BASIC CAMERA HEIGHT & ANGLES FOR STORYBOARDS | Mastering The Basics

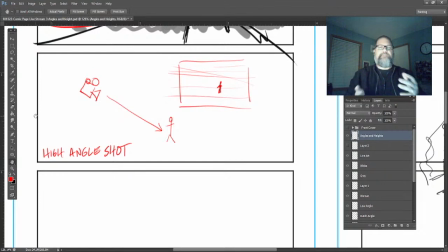1596s
And in a lot of films and great blocking and staging and how you're putting together your shots, you'll watch a scene, and the scene will be, you'll watch each of the characters go from their power moment to their moment of weakness,
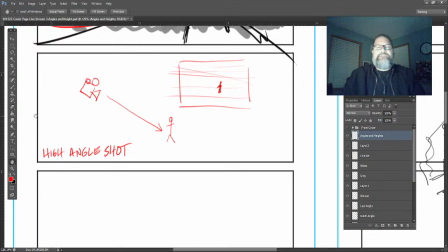1612s
or maybe they go back to the power again. So, you know, doing your film studies and watching your films, you'll see these in action. But these are all the typical things that we're going to see in these storyboards. And then what we're doing is we're trying to recreate that.
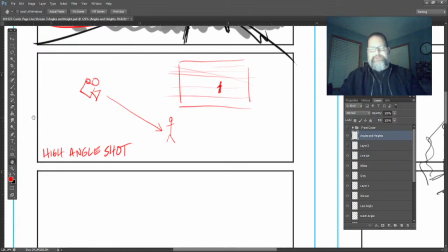1628s
You'll see that a lot in Hitchcock or a film or whatever you're watching, to see that process in there. So it's interesting to watch. When I'm researching films, maybe it's a film I've seen a bunch of times, and I'm just doing a study.
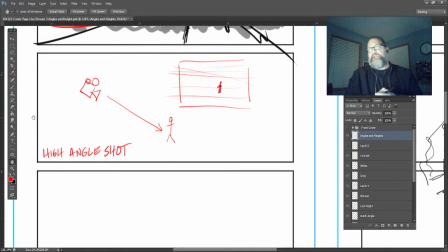1644s
I'm always wanting to learn. We were talking about every stream we've talked about, it's having that sketchbook. I'll just have my sketchbook out and don't forget that shot, or don't forget that shot, or that shot, if you know that
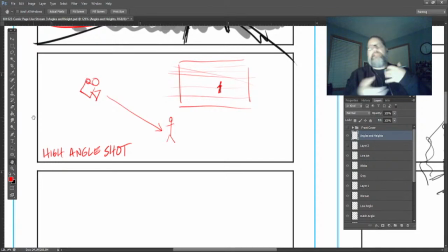1658s
scene evoked a certain emotion, how do I recreate that? So I keep that mental memory. I have it written down in my sketchbooks to sort of how am I going to place that. So when I'm working with a director or we're with a client, I can boom, just pull out those records,
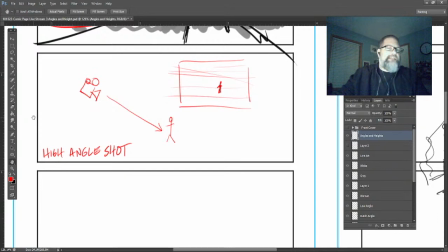1676s
that muscle memory, or the notes I had taken to go, okay, that's what we're trying to do in this scene. We're just trying to communicate. Today I had a couple of people reach out to me and said, just keep it simple, keep the drawing simple as we're moving along. So I'm not going to put a lot of detail and stuff, and just sort of give you the basics of how do we get those shots together.
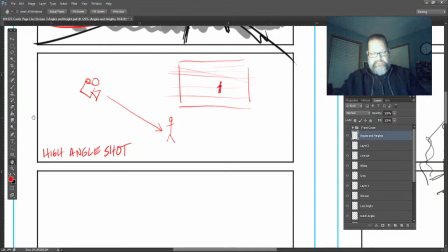1695s
So let's draw that shot again and sort of have that shot set up here. So let's get my black.
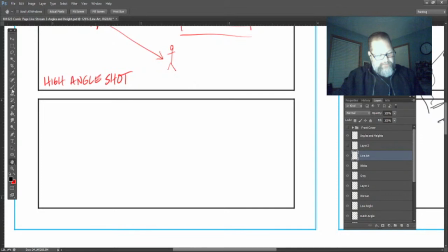1708s
So I want to see that inferior, you know, I want to see that weakness, you know, from that high angle shot. So if it's a fight or something like that, I'm going to shoot, let's just say I have
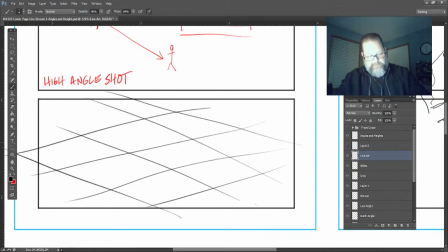1728s
some grid lines here, and I'm up higher, and I'm going to see those characters, even if it's my heroes. They're going to be here,
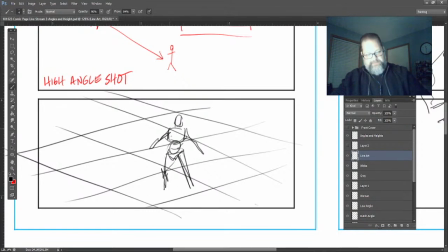1749s
and they're going to look weaker. And you know, even if I was just doing it over the shoulder of the villain, and the villain is mass, you know, even bigger, and the villain's right here. You know what I mean? He's encompassing
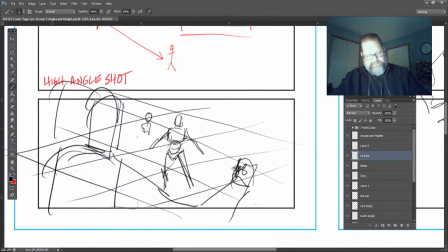1768s
everything here, and the team is all together trying to battle, you know, that particular character. And when you're storyboarding, I'm just trying to put things together, keeping it really loose. You know, he might even have it could even be a crowd scene.
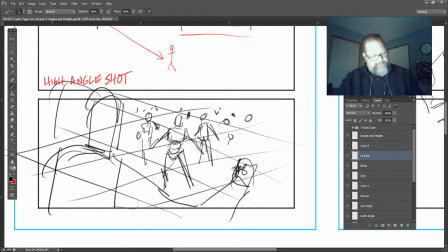1784s
All the people are weak, you know what I mean? And our villain is there, right there. Looking, let's darken him up because he's in shadow.
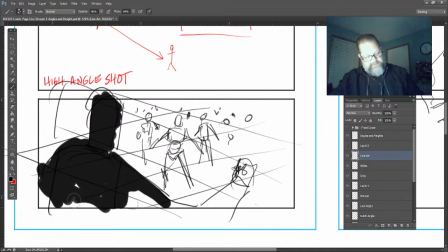1798s
And he's just gonna look massive.
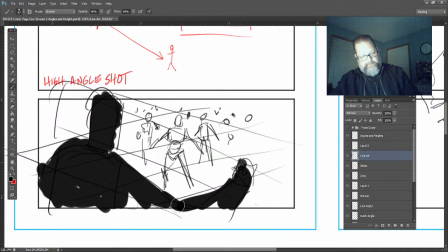And it's just that now you have the smaller, weaker, and that camera is shooting down. And you can see that weakness of that particular character in terms of what we're trying to do.
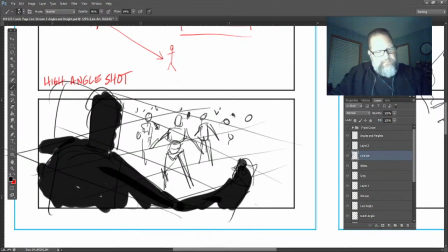1820s
So what you're trying to do is, like, between these shots, like this shot here that we're talking about with the high angle, and then you were looking at the low angle.
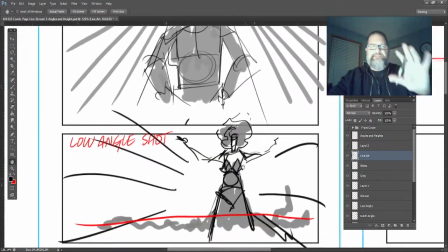1833s
So this character is looking massive, ready to go, whether it be the hero or the villain, you know,
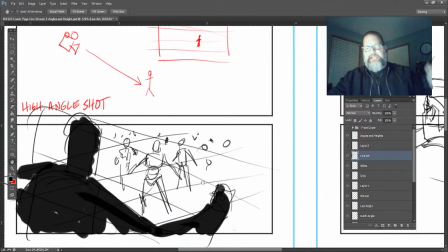1839s
and then you sit there and you have that opposite shot of the high angle shot, you know, having there. You're just trying to create imbalance in the shot, and depending how your story goes, and is how do I make that all work together to tell the story?
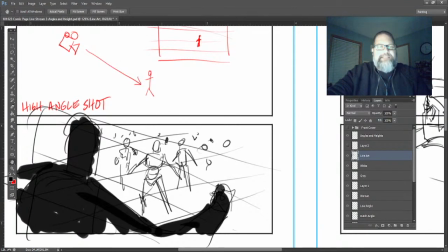1858s
How do I have these heroes become, you know, how do I get them from being in the position of weakness into that low angle shot, so they have the power and the villain has been destroyed, you know, whether it be something, let me turn these off here.
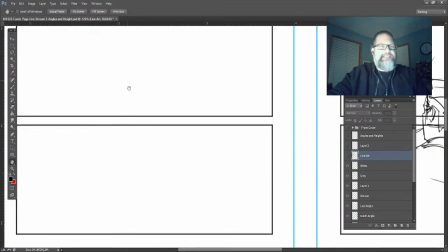1877s
Let's try that again. Let's just say like the
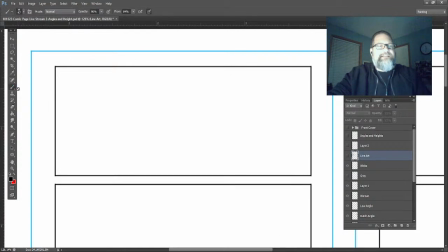1883s
let's just say that the villain lost. So we take that low angle shot. Create another here.
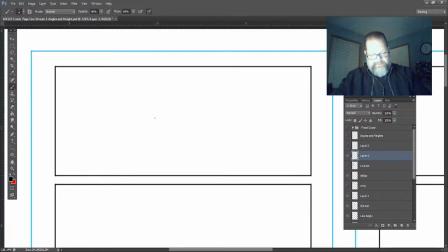1903s
And create that. So we'll just see how we're gonna do this here. Maybe the villain just got beat. I was thinking of Ming the Merciless, and the villain just got beat. He's down here.
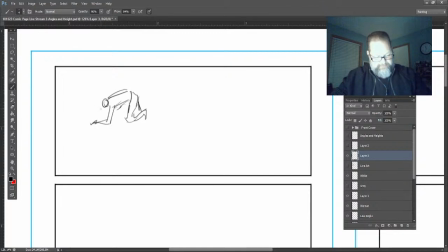Heroes beat him up. In terms of what he's doing, he's done, he's over, you know, we're looking at this.
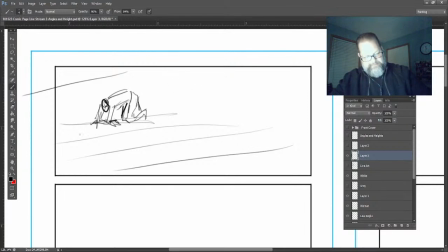1941s
And our hero team is in the power play now. So it would just be the reverse of that shot.
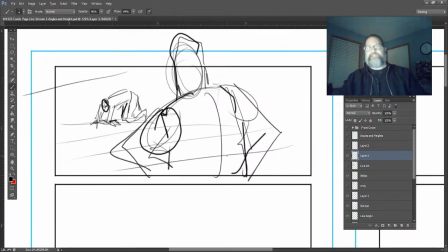1960s
Doing their superhero pose or whatever it might be. We told you what to do. So that gives you an example there of what we're trying to talk about there. So another variation of the high angle shot is gonna be, throw this on there.
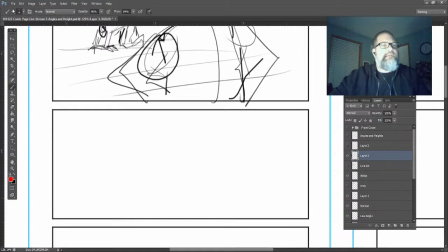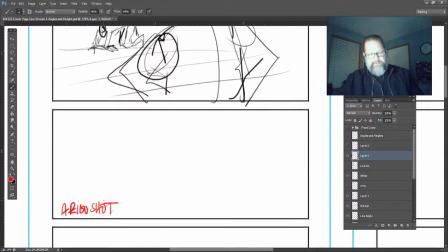1996s
It's going to be the aerial shot. So with the aerial shot, and think of it as like your drone shot or something like that. How would we represent that aerial shot? It's the same type of high angle shot.
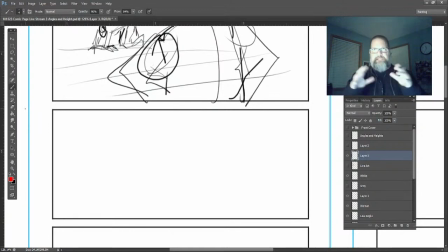2012s
It does gives you a little bit different feeling in terms of what you're trying to tell the story with. You'll usually see it like, these are just some simple perspective lines.
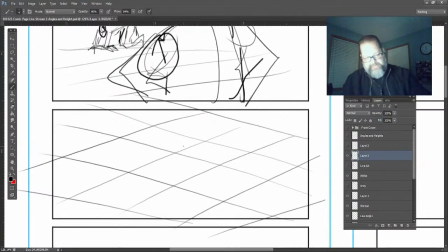2027s
Let's just say we have a mass of land and our characters. We'll talk about composition again too in one of these live streams. But let's just say that this character
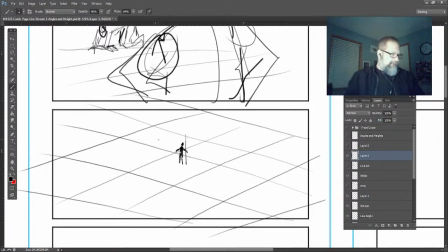2050s
is on a mission or whatever, but it's that aerial shot that's giving you, you know, what does the landscape look like? What is the peril of this particular character?
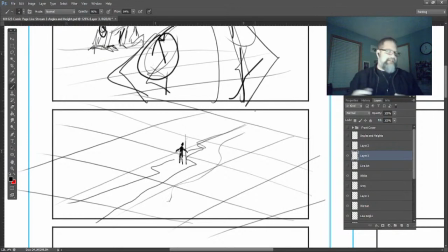2064s
What's going on? You know, how it's going. You'll see these aerial shots in huge epic battle scenes or whatever it might be. So here's this aerial shot. What we're doing, it's the same thing like a high shot.